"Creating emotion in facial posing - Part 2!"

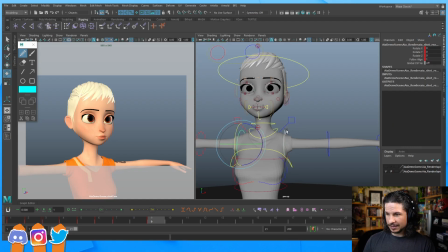74:20 Okay, we can do that.
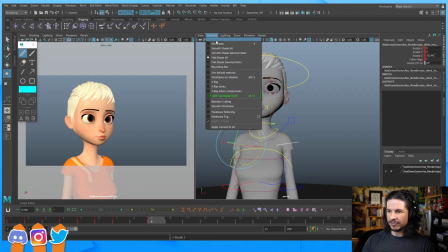74:22 I can try to do a really quick pose, and then if we have time, we can go into, okay, another pose, mouth shaping. Okay, cool. So let's do that.
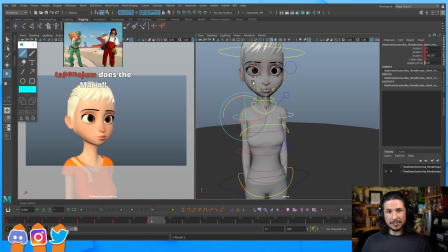74:38 I'll try to do it quick so we have time to go over feedback anyway. And Tapano, thank you so much for the sub. Aw, thank you so much. 5 months, jeez. Thank you so much. I really appreciate that.
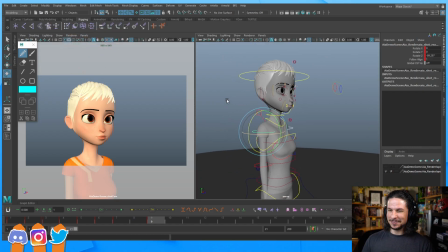74:52 Oh, that's awesome. Thank you so much. So let's get that facial pose in as quickly as we can here. So let me do this here.
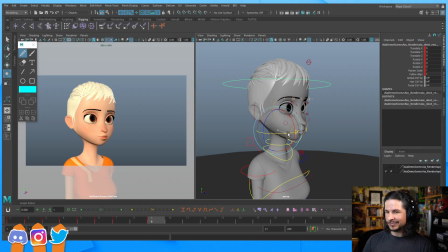75:06 So what this is going to be is a little bit of a, I guess you could say, an arrogant like smirk, kind of doing a little bit of this like that. Yes, I'm the best, kind of the smirk going way out to the side.
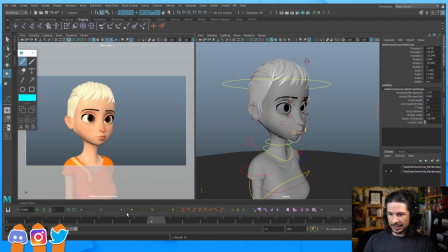75:29 That's going to be the goal. So let's see if we can get this in here. I'm just going to move my camera. I want to get a little bit more of a side view here, just so we can really push that mouth.
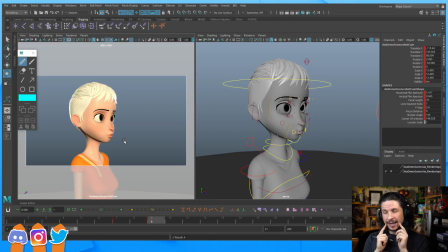75:46 When you're working with kind of a 3/4 to front view, you're kind of limited on how you can move the mouth and how you can shape it. As you go more to the side, as an animator, we get a little bit more freedom in what we can do with the mouth.
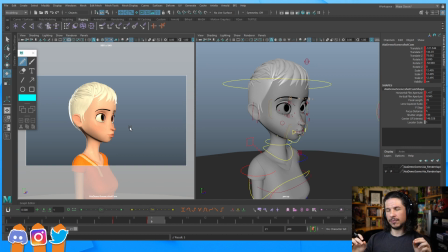76:02 We're not stuck with just how the mouth works naturally. We can push it in and out a lot more. We can cheat it a lot more. Let's see. You said you broke the shoulder, and it's okay because of the facial pose.
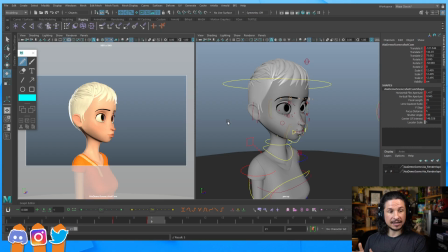76:21 Would you not usually recommend translating bones such as spine, head to get closer to the look we have in mind, or to get extra overlap? Oh no, you can definitely do that. The reason I mentioned that I broke it is if you look at this pose right here, from the camera view, it looks fine.
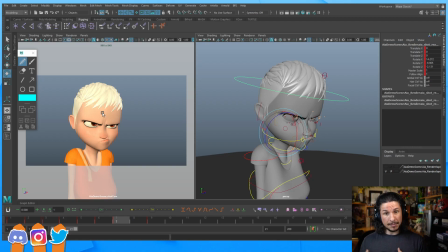76:38 So because we're just looking at this, and because I'm not worrying about any body mechanics underneath, I can kind of just do whatever I want.
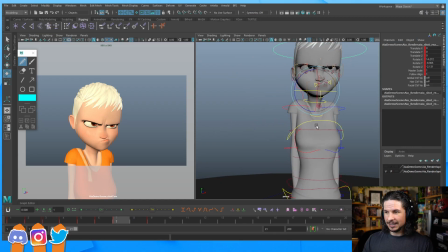76:45 But if we kind of look at the character here, their shoulders are way too high.
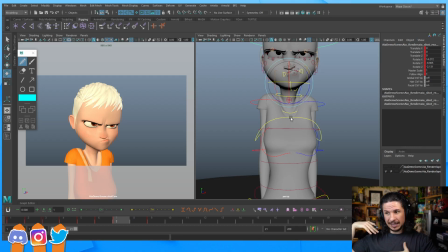76:52 This is broken. I've screwed up the body. If I was doing this properly, and in terms of like body mechanics, what I would do is I would bring the head down into the shoulders.
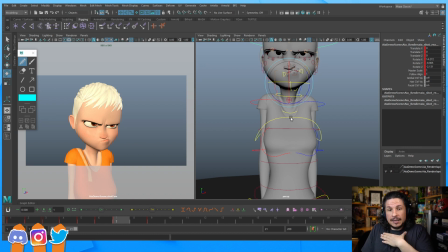77:05 So for example, if I'm going to bring my shoulders up like this, if I want the head to sit in the shoulders, I'm not going to then bring the shoulders even higher. I'm going to bring the head down. That would be proper body mechanics.
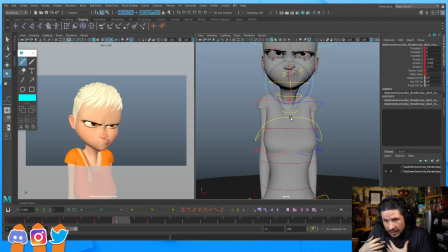77:19 And if this was an actual animation, that's what I would aim for first. Trying to get that in place before I overly translate the shoulders. In this case, if I move the head, it kind of screws things up and I have to move my camera. So it's like, move the shoulders, done. It's one pose, no one's going to see anything else.
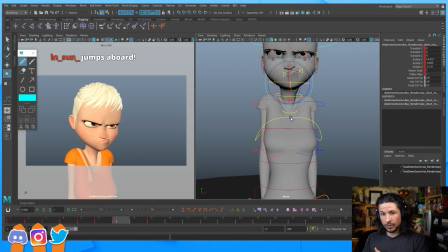77:38 It's fine. So it really depends on what the goal of the shot is, what the audience is going to see, and what's going to be visible. And what I mean by visible is if this was animated, we would notice that the shoulders are moving way too much compared to what the head should be doing.
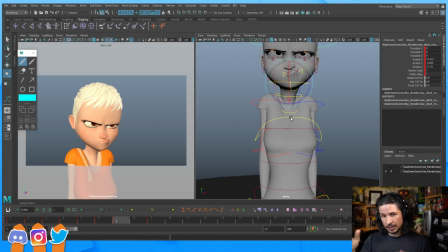77:55 So I wouldn't do this for animation. I wouldn't move those shoulders like I did right there. And Noelia, hello! Hope you're doing well. So let's get this pose in super quick.
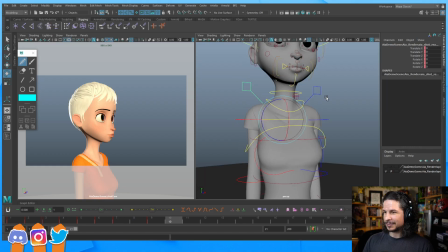78:09 So this is going to be kind of a confident pose. So I'm going to, let's kind of get a little bit of the body in here. Shoulders are going to be kind of relaxed. Maybe a little further back. So as kind of people gain confidence, the chest opens up.